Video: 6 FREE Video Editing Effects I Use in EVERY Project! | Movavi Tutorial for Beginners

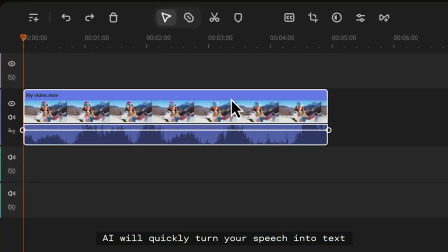(4:09)
I know, technically subtitles aren't an effect, but hear me out. Auto subtitles are so much more than just words on screen.
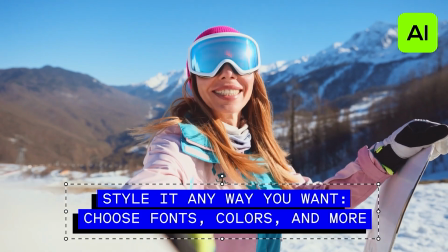(4:17)
They're a powerful way to highlight key moments and keep viewers glued to your content.
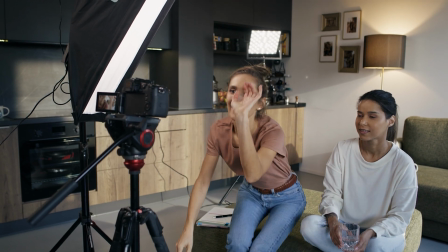(4:22)
Plus, if you're covering something really detailed or complex, say in a tutorial,
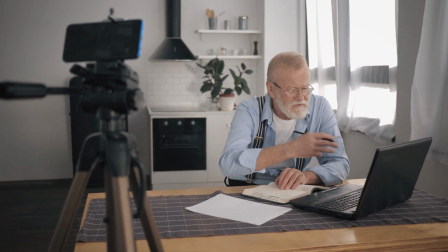(4:27)
subtitles give your audience a better shot at understanding everything clearly.
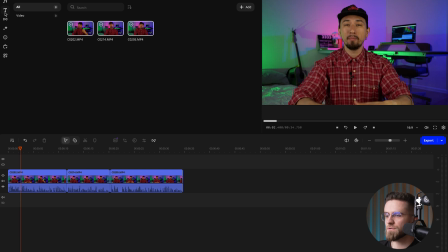(4:32)
Setting up auto subtitles in Movavi Video Editor is super easy. Just select your video, head to Other Tools, Audio, and find the auto subtitles option. Click create and bam, AI does its magic, generating the text for you.
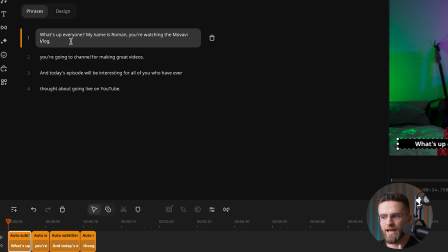(4:45)
If anything looks off, just hop into the captions or replicas tab to make manual edits.
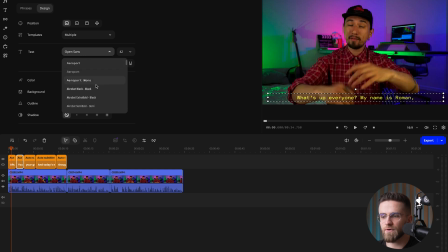(4:51)
To make everything look polished, go into design to tweak the font style, size, and color, or pick a ready-made template. If you want your words to really pop, add a background box, outline, or drop shadow. Use auto subtitles wisely, and you'll make your videos more accessible and eye-catching at the same time.
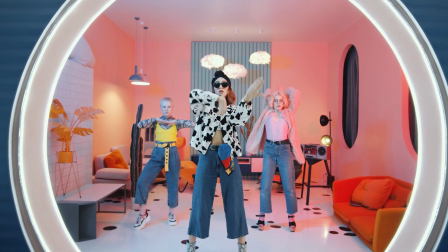(5:10)
If your shots are looking a bit too static and you want more energy, you'll love this next one, Camera Shake.
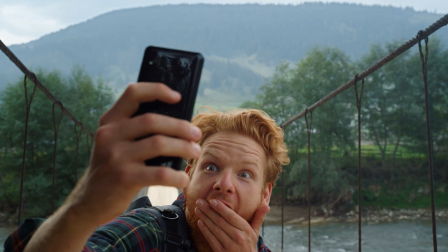(5:17)
It mimics handheld footage from a phone or action cam, giving your video a gritty, real-world vibe.
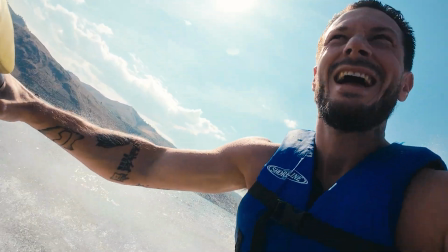(5:22)
You'll see this trick in travel vlogs and action scenes all the time, anywhere you want tension, excitement, or that raw, you are there feeling.
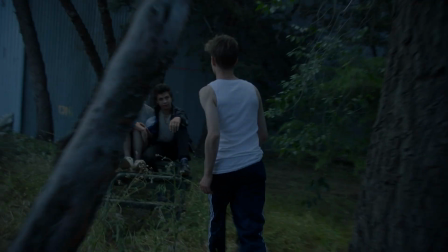(5:31)
For instance, if you're trying to capture the chaos of a chase or just perk up a sleepy scene, Camera Shake is your friend.
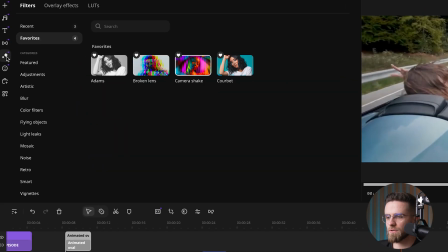(5:38)
Here's how you did in Movavi Video Editor. Open up Effects, look for Camera Shake, and drag it onto your clip.
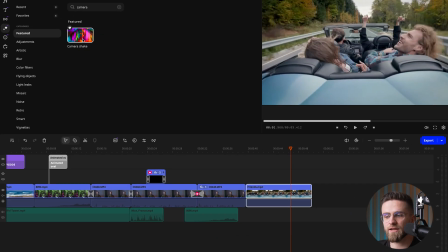(5:44)
Then tweak the intensity and speed of the shake to your liking. Just don't go overboard.
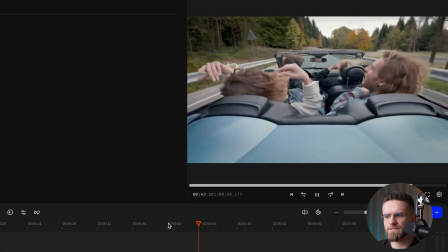(5:49)
Too much shake can make your audience feel sick. A subtle vibration can instantly bring your footage to life, but an extreme wobble might be distracting.
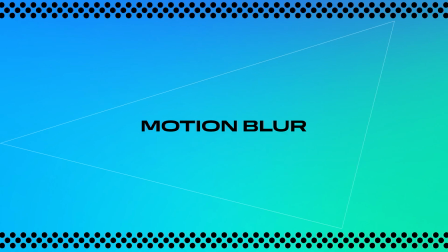(5:57)
For an extra layer of realism, add a dash of motion blur. It smooths out the jitters and makes the effect look more natural. Give it a shot, experiment, and see how it transforms your scenes.
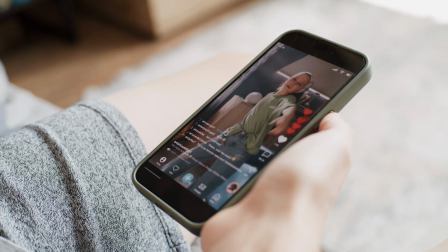(6:09)
This one is a lifesaver if you're creating content for TikTok, Reels, Shorts, or editing vertical footage for a horizontal video.
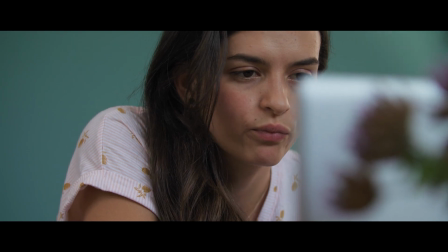(6:16)
When your aspect ratios don't match up, you're stuck with those ugly black bars on the sides, exactly the best look.
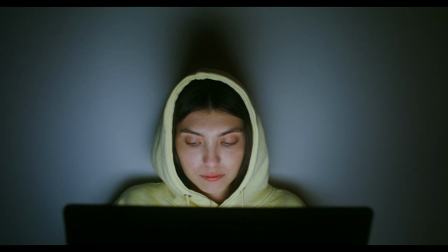(6:23)
Enter the background fill effect, which helps blend your shot into the overall style of your video.
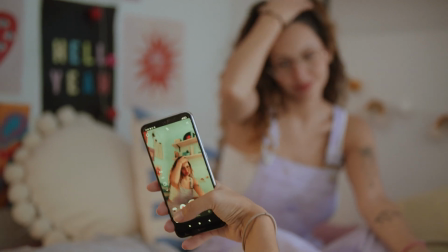(6:29)
Let's say you want to insert a quick snippet from a story or a TikTok into your YouTube vlog. Black bars would look super awkward. Blurred background, on the other hand, creates that full screen vibe and makes the video way more pleasant to watch.
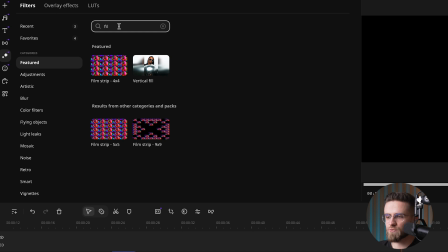(6:43)
Here's how to do it in Movavi Video Editor. Pick the clip you want to adjust, drag the background fill effect onto it, and then tweak the blur amount.
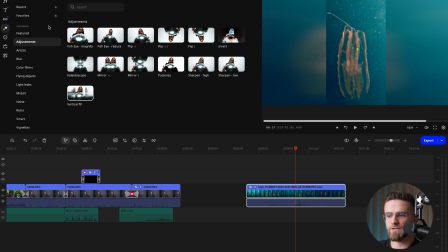(6:51)
If the background's too sharp, it will pull focus away from your main image. If it's too blurry, your video can lose depth.
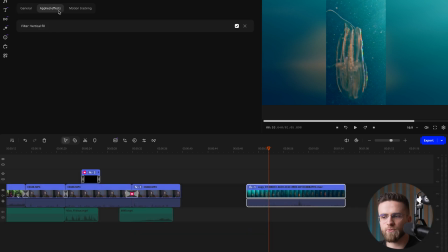(6:58)
The sweet spot is usually a medium blur. Feel free to play with brightness or even add a gradient for a smoother, more natural transition.
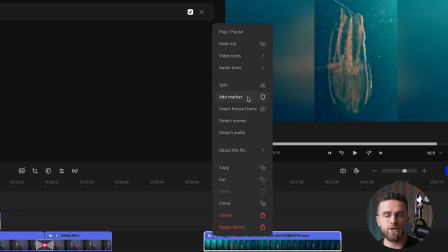(7:05)
As with any effect, moderation is key. If you blur too heavily, the background becomes unrecognizable.
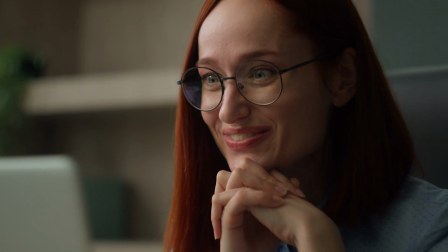(7:11)
Too little blur can be distracting. It's all about finding that perfect balance. Now, before we go, let me show you a couple of quick ways to make these effects super accessible.
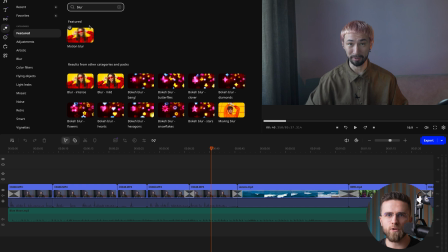(7:20)
First off, use that little search bar at the top of the effects panel, way faster than scrolling through categories one by one.
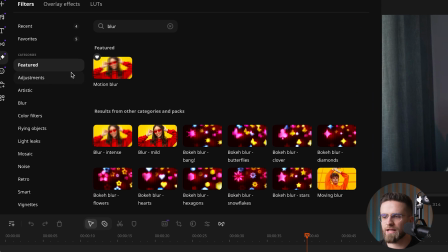(7:28)
And second, when you spot an effect you really dig, click the heart icon in the upper left corner of the effect thumbnail.
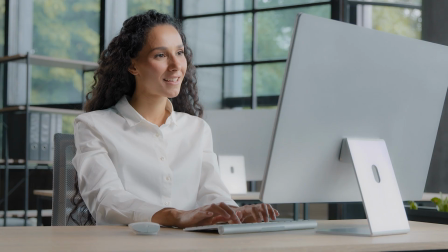(7:35)
That will add it to your favorites, so you can just grab it in 2 seconds next time. All of these effects will help your videos look more dynamic, more captivating,
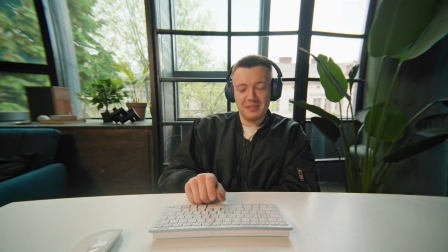(7:43)
and pro without costing a dime or drowning you in complicated settings.
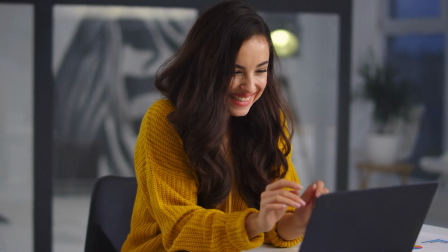(7:48)
Try them out for your YouTube channel or literally anywhere else you post videos and see how easy it is to upgrade your content.
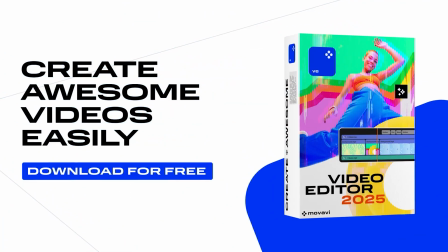(7:55)
So what are you waiting for? Head over to the link in the description and download the free version of Movavi Video Editor or check out Movavi Unlimited for all-in-one solution. Play around, experiment, and create some epic videos. And if you still have questions, drop them in the comments. We'll make sure to answer every one of them. Thanks for watching, and I'll see you in the next video.